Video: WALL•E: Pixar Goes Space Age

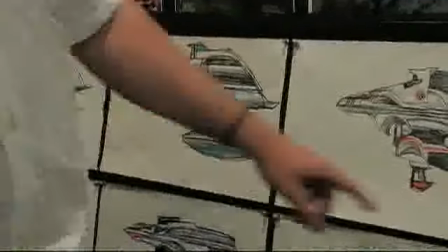16s
I love these designs. The art direction in space, we've really tried to go off of these expected conventions of how living in space might be.
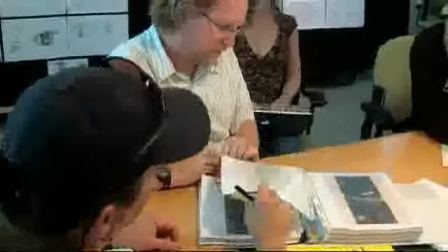23s
God, that looks great. We did a lot of research about space-related subject matter.
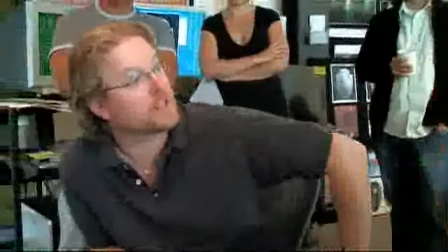28s
We keep gravitating to Tomorrowland because it was appealing, it was attractive to what the future would be, and you hoped it would be like that.
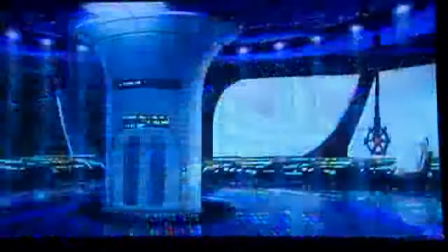34s
The floating car and the video phone and the jetpack, and I want that where's my jetpack feel.
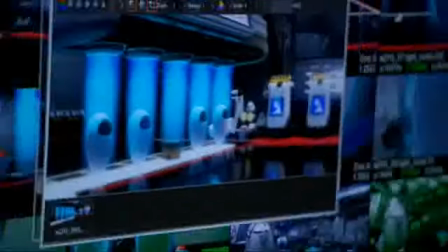40s
That's great. Got all this cool technology in it, and we wanted everything holographic, because holographs are cool.
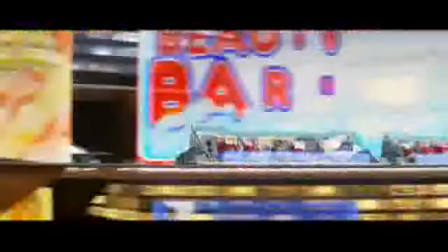47s
All it is is lit up squares, and you just go... It wasn't about what the future is going to be like, it's what the future could be like. Let's definitely go with that.
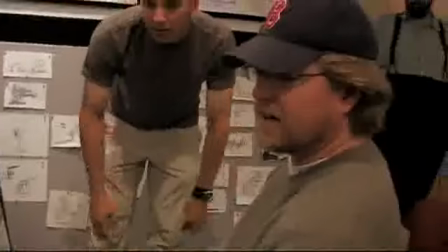59s
I love that idea. There was a definite goal that I wanted to achieve with WALL-E from a look standpoint.
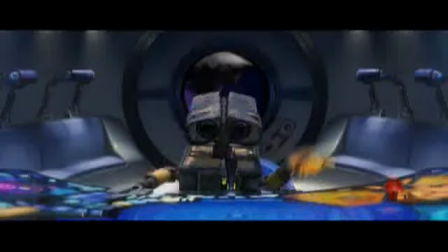68s
I just wanted you to believe that this world you're watching was really there.
Ten seconds to self-destruct.
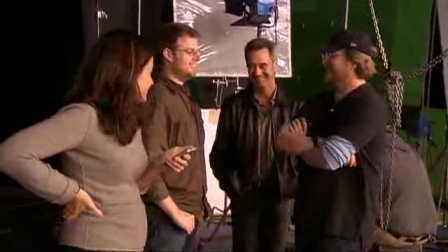75s
Early on, we were thinking, if we could bring in a DP and just hear about how they really go about working in the real world, who would it be?
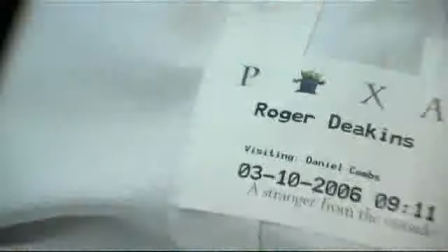82s
And we came up with a short list. Roger Deakins was at the top.
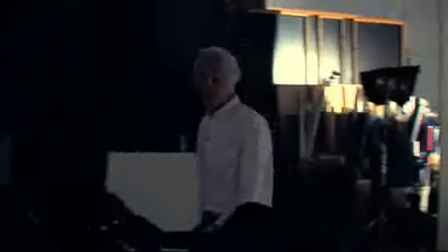86s
He, this past year, did the photography for the assassination of Jesse James in the Valley of Elah and No Country for Old Men.
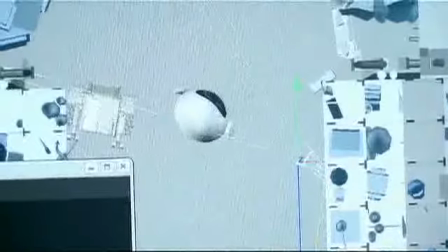93s
We could arc around. So we're going to delay the start of the pan. Our next frame.
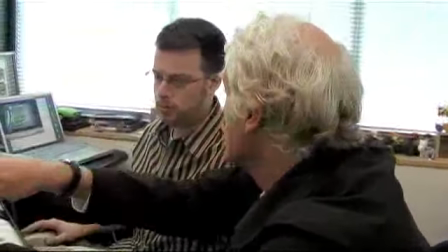99s
We start bringing the arm back in. I think Andrew was wanting to bring live-action techniques to the animated world to give it a sort of maybe a greater sense of reality.
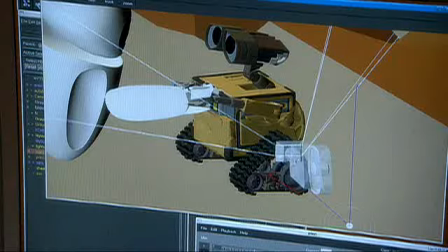107s
My fear is that you're never going to read his eyes. Can we do a bit of a camera adjustment? We really wanted to give the camera a bit of a weightless feel.
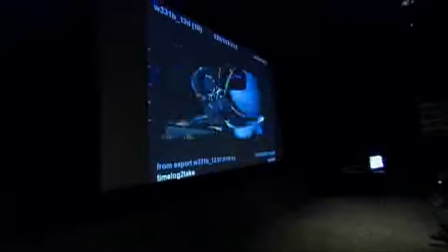115s
Just to make the audience feel like there is some guy holding a camera floating in space.
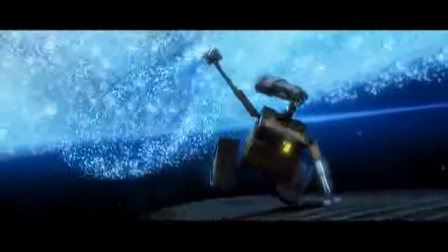120s Molly.
Okay, now what we're going to do? Lighting space has been very interesting when we're outside the spaceship because usually in space you can't see a lot of what's going on.
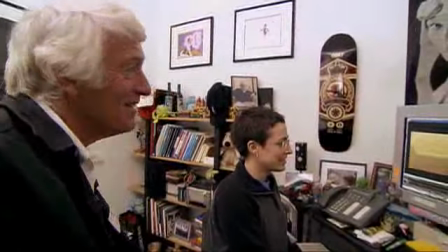130s
Can you bring that up on the character and not the background? It took a lot more finesse to try and find a nice look for things. The last thing we wanted to do was sort of over-light things... ...and not have it look like it was in space anymore. I look at this and go, that's a look you want.
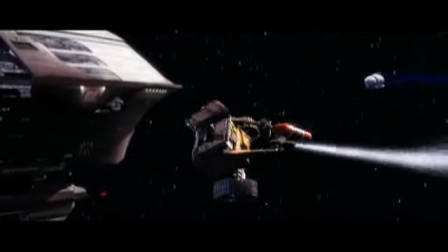145s
I think that looks great. That's quite a revelation, really. It's not like anything one's seen before, really. Part of the vision for the film was something different... ...and that's always really exciting to be a part of. One of the biggest surprises has been how exciting it is to work on something this outside the box.